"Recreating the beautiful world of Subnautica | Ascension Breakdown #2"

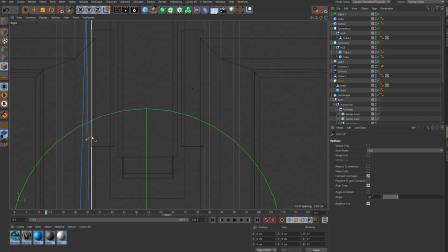249s
It is awesome. But again, just using edge loops, extrusions, inner extrusions.
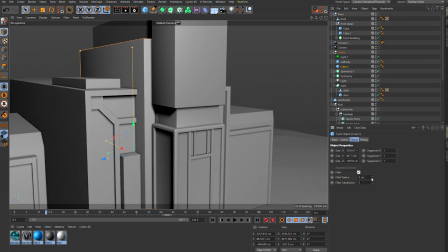254s
If you guys would like some in-depth tutorials on how to actually model stuff, I'd be more than happy to do so.
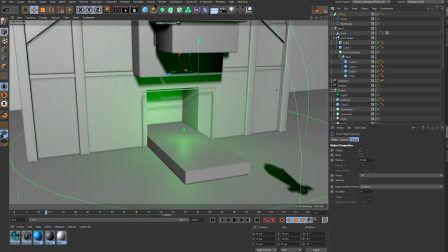259s
Just let me know down in the comments and I'll get that going for you.
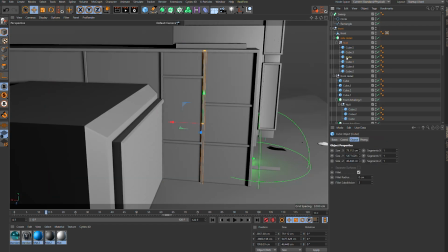261s
With the bulk of the facility pretty much done, I then created these detailing panels using splines and sweeps.
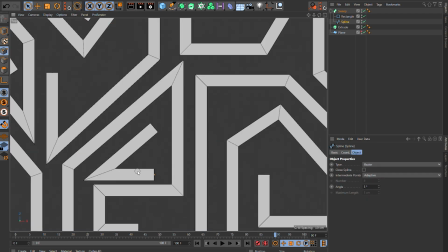268s
I plan to do this through texturing, but I found that creating actual geometry just looks so much better.
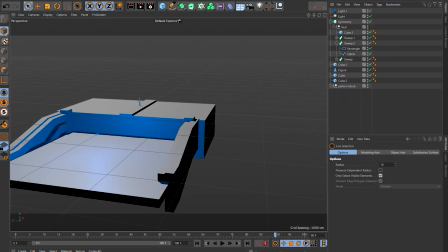273s
Bit of a plot twist here, but we're actually inside of the facility now, so I'm creating the inner Moonpool room.
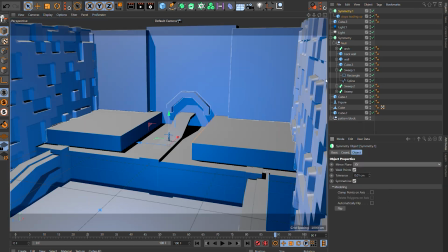280s
It was super handy because the room is symmetrical, so everything I did on one side was completely identical on the other, which saved a lot of time.
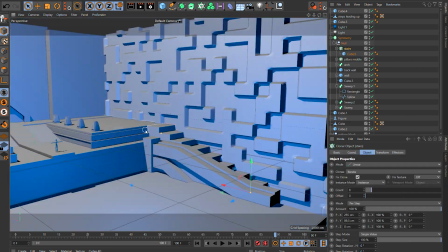287s
If you're trying to get into 3D modeling and this seems super daunting, don't worry because I started in iMovie trailers,
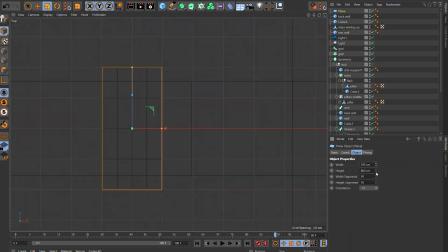294s
and if a guy like me can get into this, then so can you. My advice is to just jump on some online tutorials and get started,
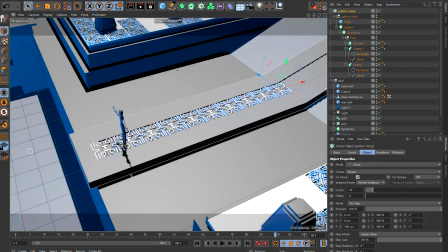301s
because the best way you're going to learn is through creating stuff for yourself. Now, the next logical step was to create the aquarium.
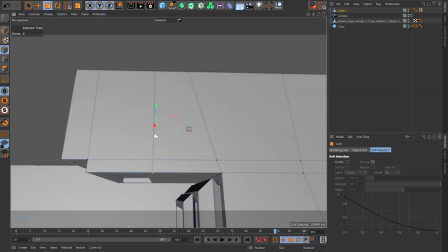308s
So I used that Sea Emperor model that I created in the last video, and I'm using that just as a reference for scale, but I did end up changing that later on. This environment was also symmetrical, which made it much friendlier for modeling. That being said, I probably found this one of the harder environments to make.
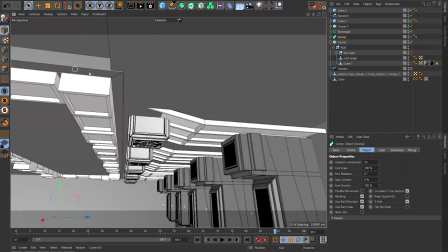324s
The devs did a really great job portraying the alien and technological feel of this environment.
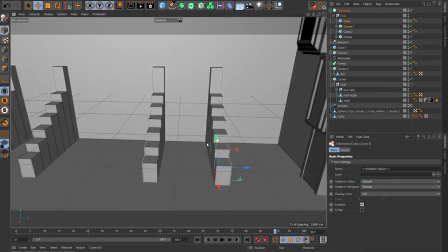330s
As a result, I had a fun time challenging myself to achieve the level of detail that the developers did completely from scratch.
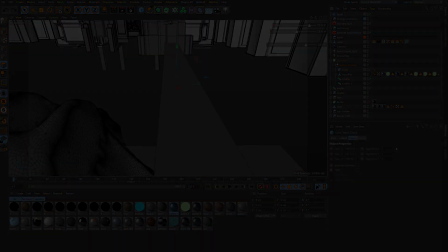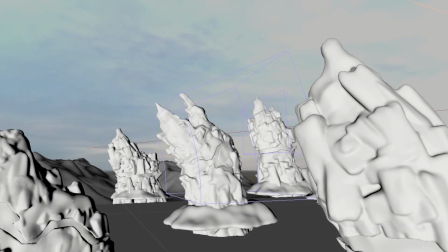344s
Previsualization helps me determine the final look of the film.
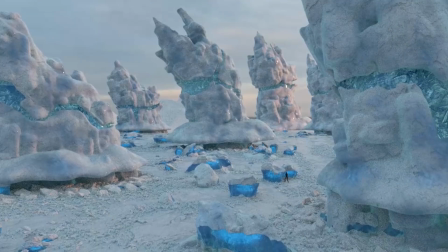347s
Here we've got the opening scene of the film, and I'm going to swipe through the different iterations that I went through in order to achieve the end result, which is shown right here.
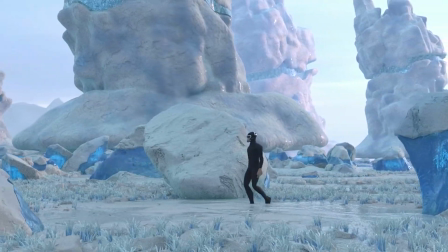358s
Here's the second shot, which doesn't look too bad on its own, but when you compare it to the final result, it just puts the old one to shame.
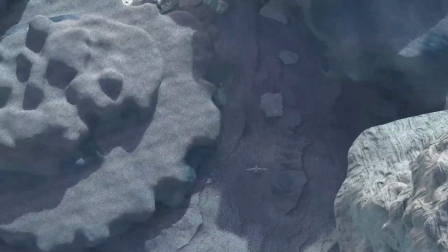365s
This next shot is actually the waterfall aerial scene, but it didn't start out that way.
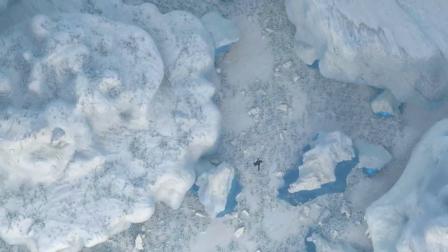369s
It was just supposed to be me walking through a bunch of rocks, but I decided that I needed to have something more interesting into the scene, and so I ended up creating a proper waterfall,
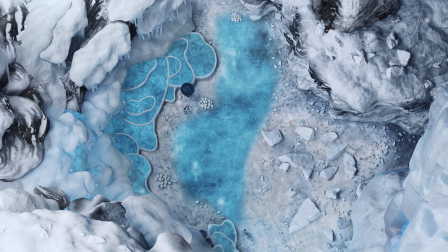378s
and there's the final result. Here's an interesting one.
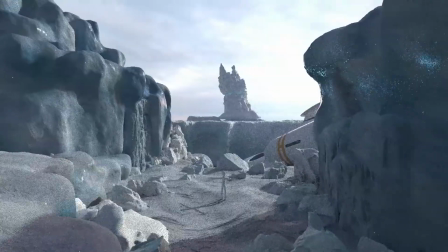383s
I originally planned to have the aurora be found in a massive crater there, as you can see.
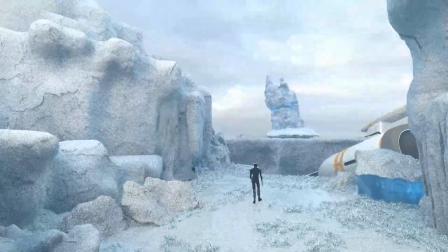388s
However, I just wasn't happy with how the scene was feeling, and so I ended up scrapping it completely and going with the inspiration from the concept art,
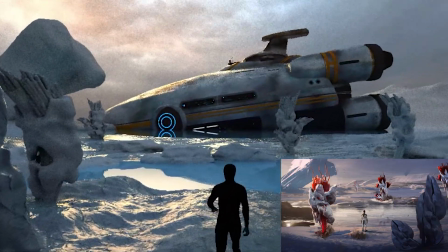395s
where I've got the main character sort of looking up at this big ship, and there's the final result.
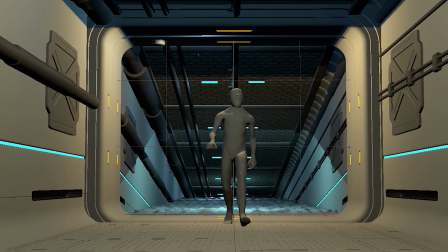403s
Next up is the Aurora's hallway. So I've got a really basic character there, looks nothing like me,
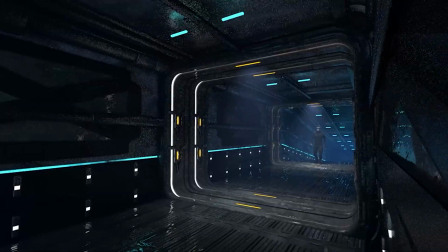408s
but I'm just playing around with the whole composition and the animation as well as the lighting. This was the second camera move that I tried,
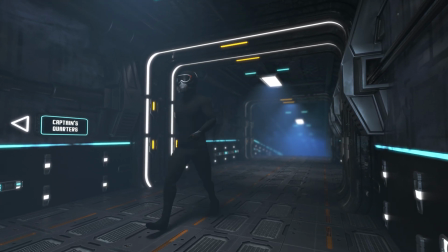415s
but I wasn't happy with how the scene looked and felt. So after tweaking the materials and lighting and camera animation, that's the final result.
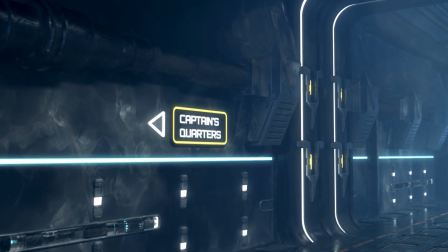421s
I think it looks leaps and bounds better than what I had before. This is supposed to be me entering the captain's quarters.
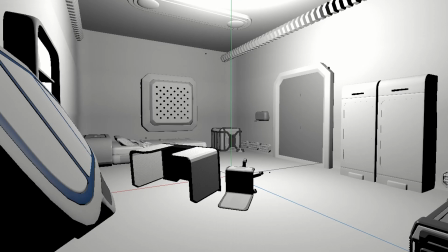427s
This next render contains all of the final models for the scene,
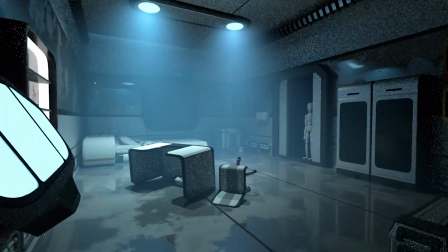431s
but I still wasn't happy with the camera animation and everything just felt a bit off and it wasn't dramatic enough.
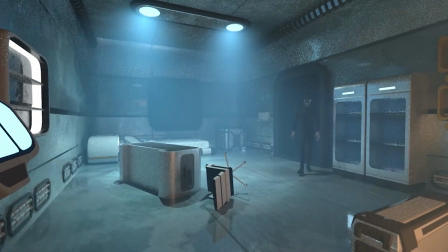437s
So I ended up going with a front-on camera view instead, which you can see here.
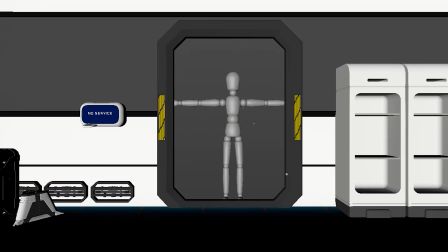441s
It's a bit hard to sympathize with a mask and visor, so I had the character take it off so we can connect with him on a personal level.
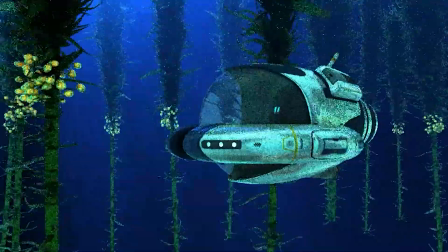449s
Here's the famous kelp forest, a really early render, super grainy. And then there's the next progression where I've added in some more refined kelps.
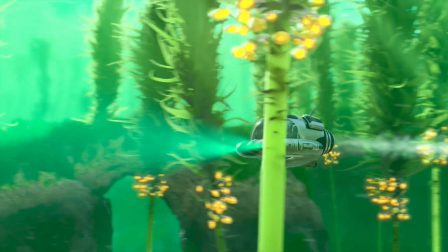458s
And then this is the final result where I've got that beautiful volumetric lighting and the character inside of the sea moth.
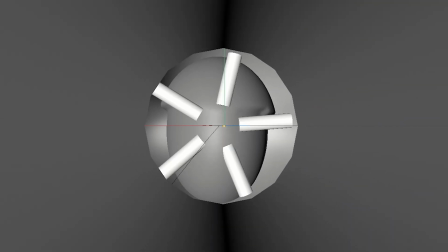464s
Here's the Cyclops engine powering up. It's really fun to look back and see just how far these renders have come since the initial stages.
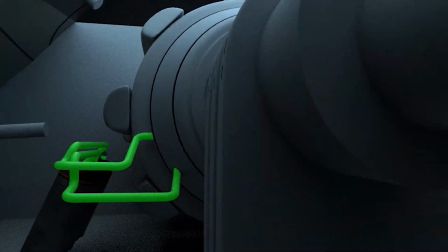472s
This is the second iteration, so I've got the main animation going.
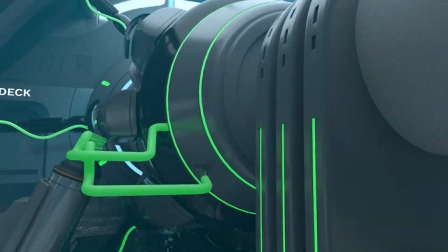476s
And now I've added in some materials and played around with the lighting as well.
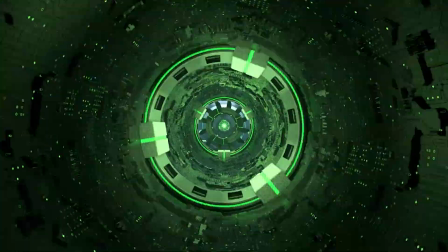481s
We're getting closer to that final result. However, you can see once the camera pulls out, everything is black, so I needed to fix that environment.
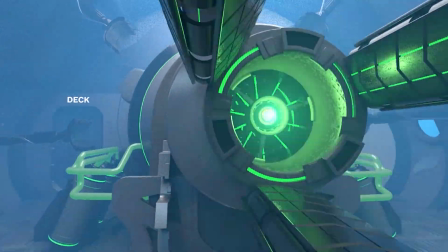488s
So here we go, here's the next iteration. And we now have some water once we exit.
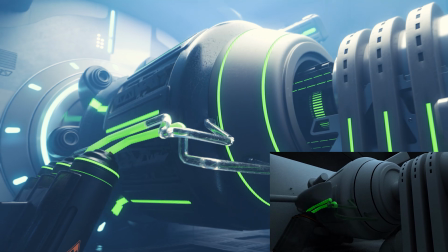495s
This is the final result.